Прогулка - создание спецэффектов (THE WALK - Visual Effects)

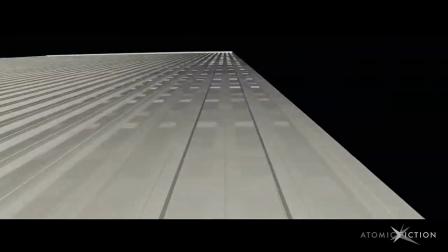Robert Zemeckis' film The Walk tells a true story of daredevil wire walker Philippe Petit,
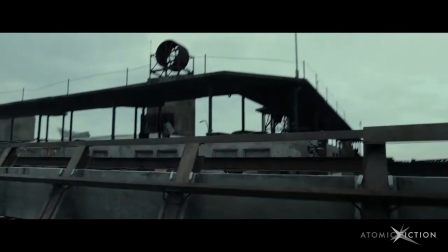who illegally strung a high wire between the twin towers of the World Trade Centers in 1974 and walked on it without any safety gear at all.
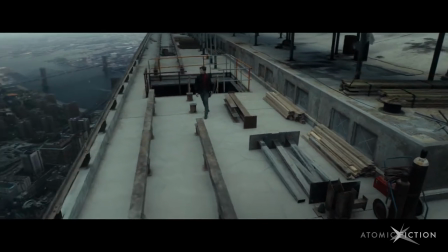To him, it was an act of performance art and an exercise in proving that the impossible was, well, possible.
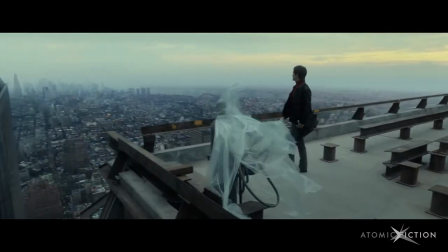To us, working on the film, it felt a little bit like life imitating art. The Walk's visual authenticity was incredibly important to us,
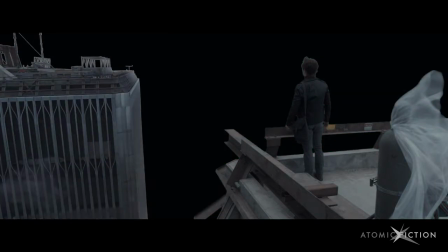and its all-in production budget of $35 million meant we had to get pretty inventive to achieve the scope of the film.
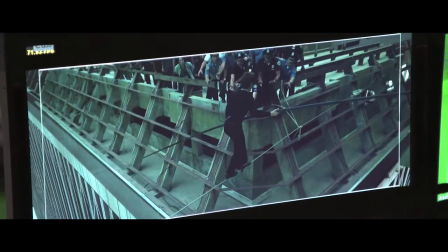We shot in Montreal and built a 40 by 60 by 12-foot high corner of one of the World Trade Center buildings on stage.
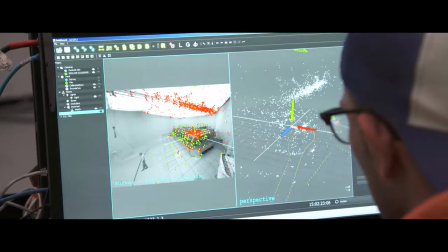An optically based simulcam system gave Zemeckis and his crew a real-time preview of what the final shots might look like.
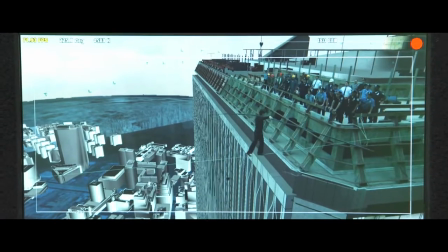We used it to set vanishing points and horizon lines, which really helped to avoid any nasty surprises in post.
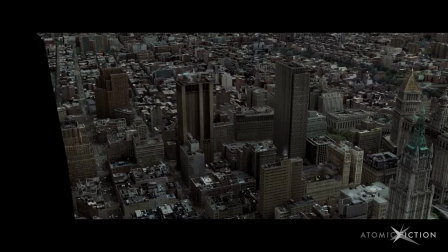It also helped to give the cast of the film important context for the surroundings that they were acting in, rather than just a sea of green screen.
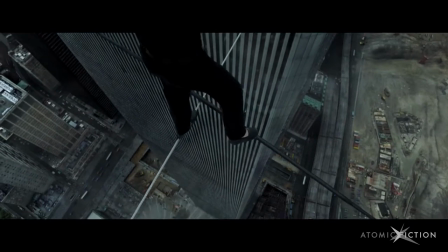All of the activity in the streets down below, from the cars to the people to the flocks of birds and moving atmosphere, was created from scratch.
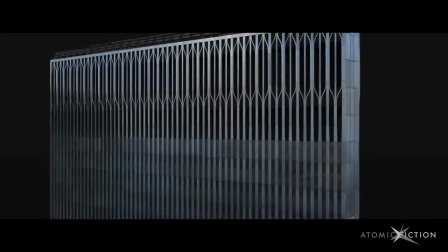The towers themselves were built perfectly down to every last nut and bolt, and then artists spent months introducing imperfections to make them feel hand-built.
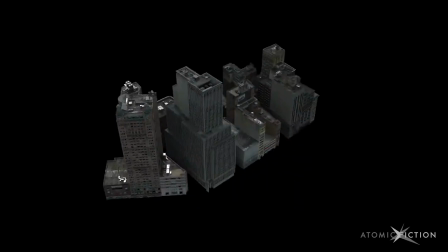The scenery down below was decked out too, with spinning fans and rooftop HVAC units,
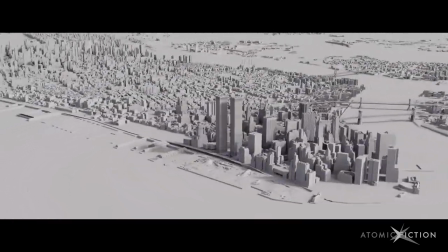rain gutters on buildings, and hot dog stands in the streets to make the city feel alive.
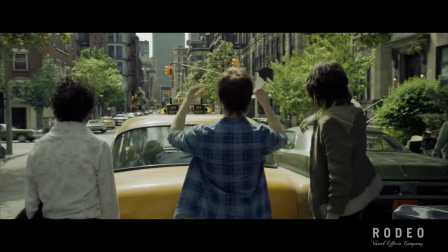The world from below looking up required extensive CG builds of Midtown Manhattan, since there was nowhere in Montreal that could double for that location.
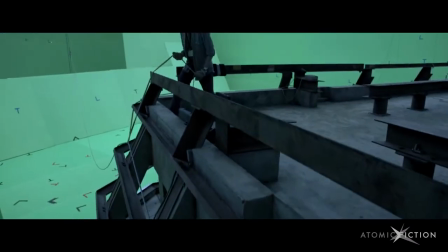Just under half an hour of the walk took place either on a corner of one of the Trade Center rooftops or in the void between the towers.
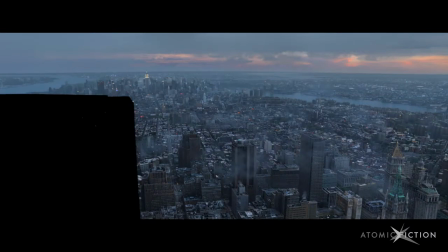This meant that we had to accommodate every conceivable camera angle from up high, and also a vast number of lighting scenarios,
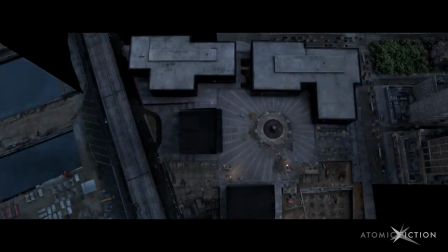from nighttime to early morning to blustery overcast and a sunny fall day.
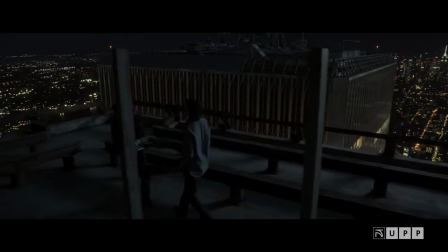So we couldn't just create one matte painting and reuse it like we normally would in a single environment.
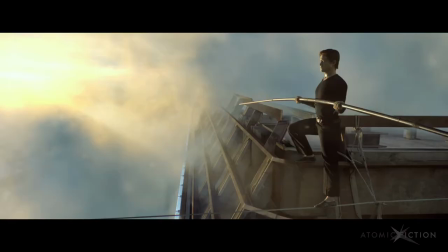The lighting really had to be alive the entire time. All of that flexibility meant we'd have a massive amount of rendering to do.
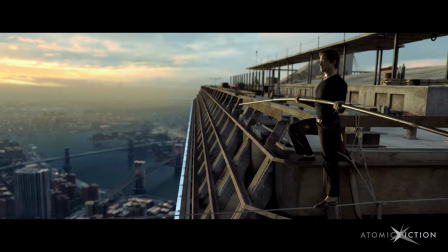We knew we couldn't give Zemeckis what he wanted and stay on budget using a big traditional render farm,
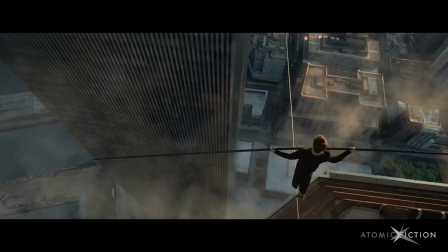so we developed software that allowed the vast majority of the film to be rendered in the cloud.
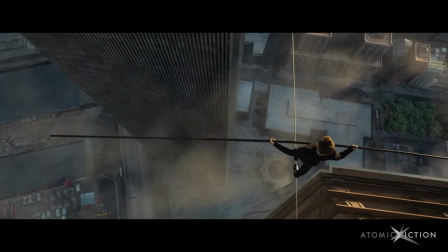In all, 9.1 million core hours, that's over a millennium on a single processor, was rendered in the cloud.
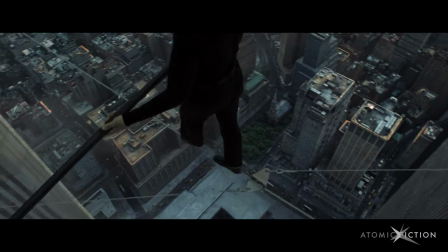Cost-wise, the cloud saved 50% versus traditional methods, and the walk amounted to the largest single use of cloud computing in the history of cinema.
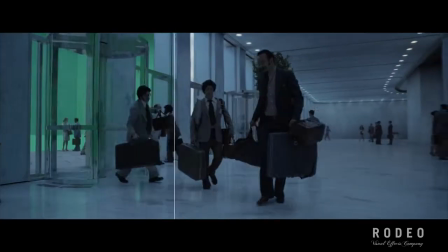We only built a small section of the World Trade Center's iconic lobby, so digital set extensions expanded it to its full glory.
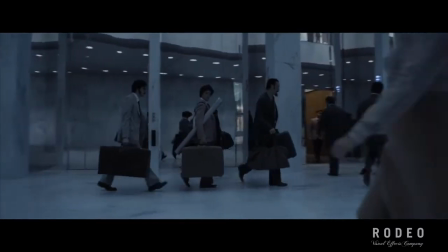Our workload was almost doubled because of the chromed-out floor-to-ceiling elevator banks, which reflected digital architecture and people.
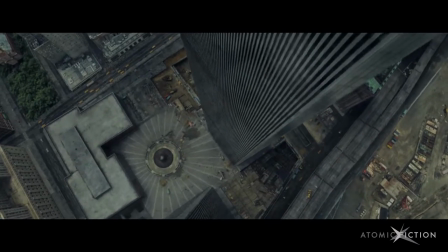Virtual camera shots like this one needed fully digital environments, traffic, and crowds.
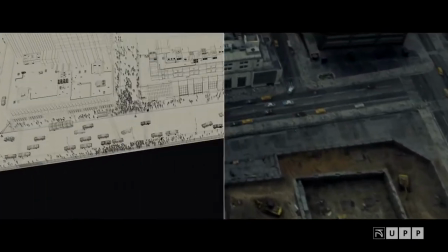We even had period-accurate papers in the newsstands.
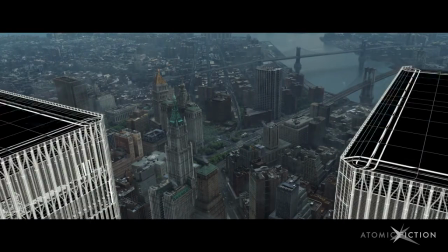Our digital reproductions of the towers had to replicate the chameleon-like feel of the real building's broadly reflective anodized aluminum facades.
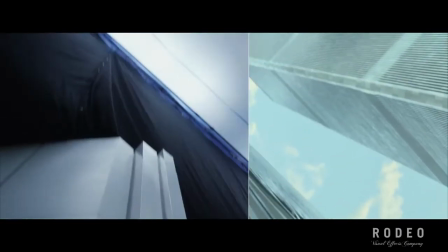The world around them needed to live in 360 degrees for every single shot to give just the right reflective feel,
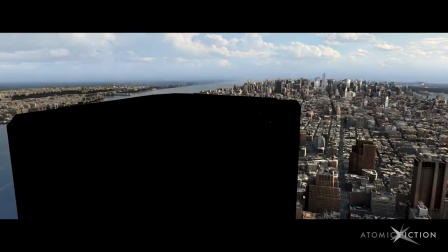and we used V-Ray's GGX BRDF to emulate the thousands of microscopic bumps in every square inch of their surfaces.
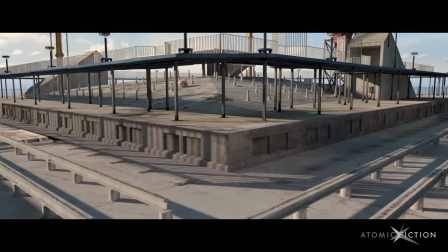Different stages of the rooftop's lifespan, from early construction to fully completed, each called for its own unique build.
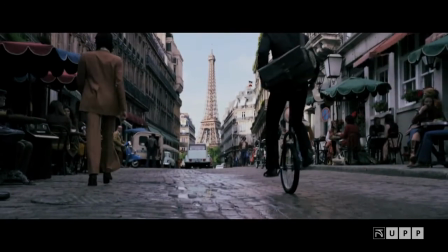Old Montreal doubled for Paris, and we used both period-accurate and modern photography from real locations in Paris to sell the place and the era.
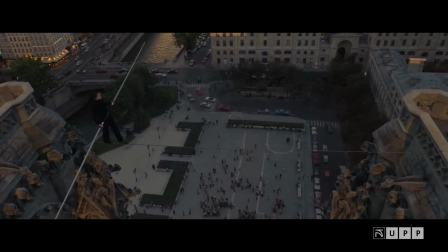The film is peppered with shots that involve multiple takes, blended from one to the other to create seamless transitions between different times and places.
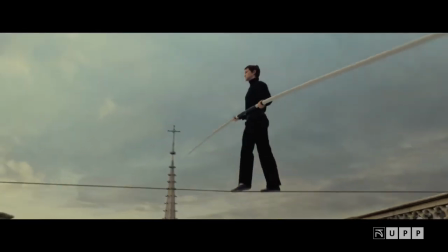Some more complex shots like this one, set during Philippe's first illegal high-wire walk, called for full CG builds of landmarks like Notre Dame's Cathedral.
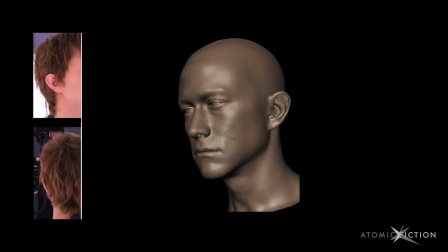Actor Joseph Gordon-Levitt studied wire walking with the real guy, Philippe Petit, for 8 days before the shoot.
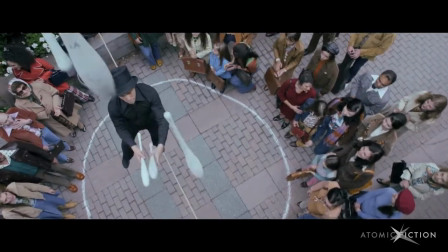There were still some stunts like this one, though, that were too complicated for him to do on his own, so we brought in a professional performer for those.
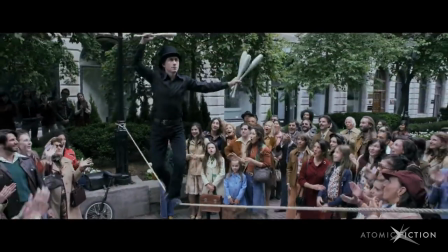Joe's face was 3D scanned in a variety of expressions using photogrammetry-based methods, and we shot lighting reference of him in each camera setup.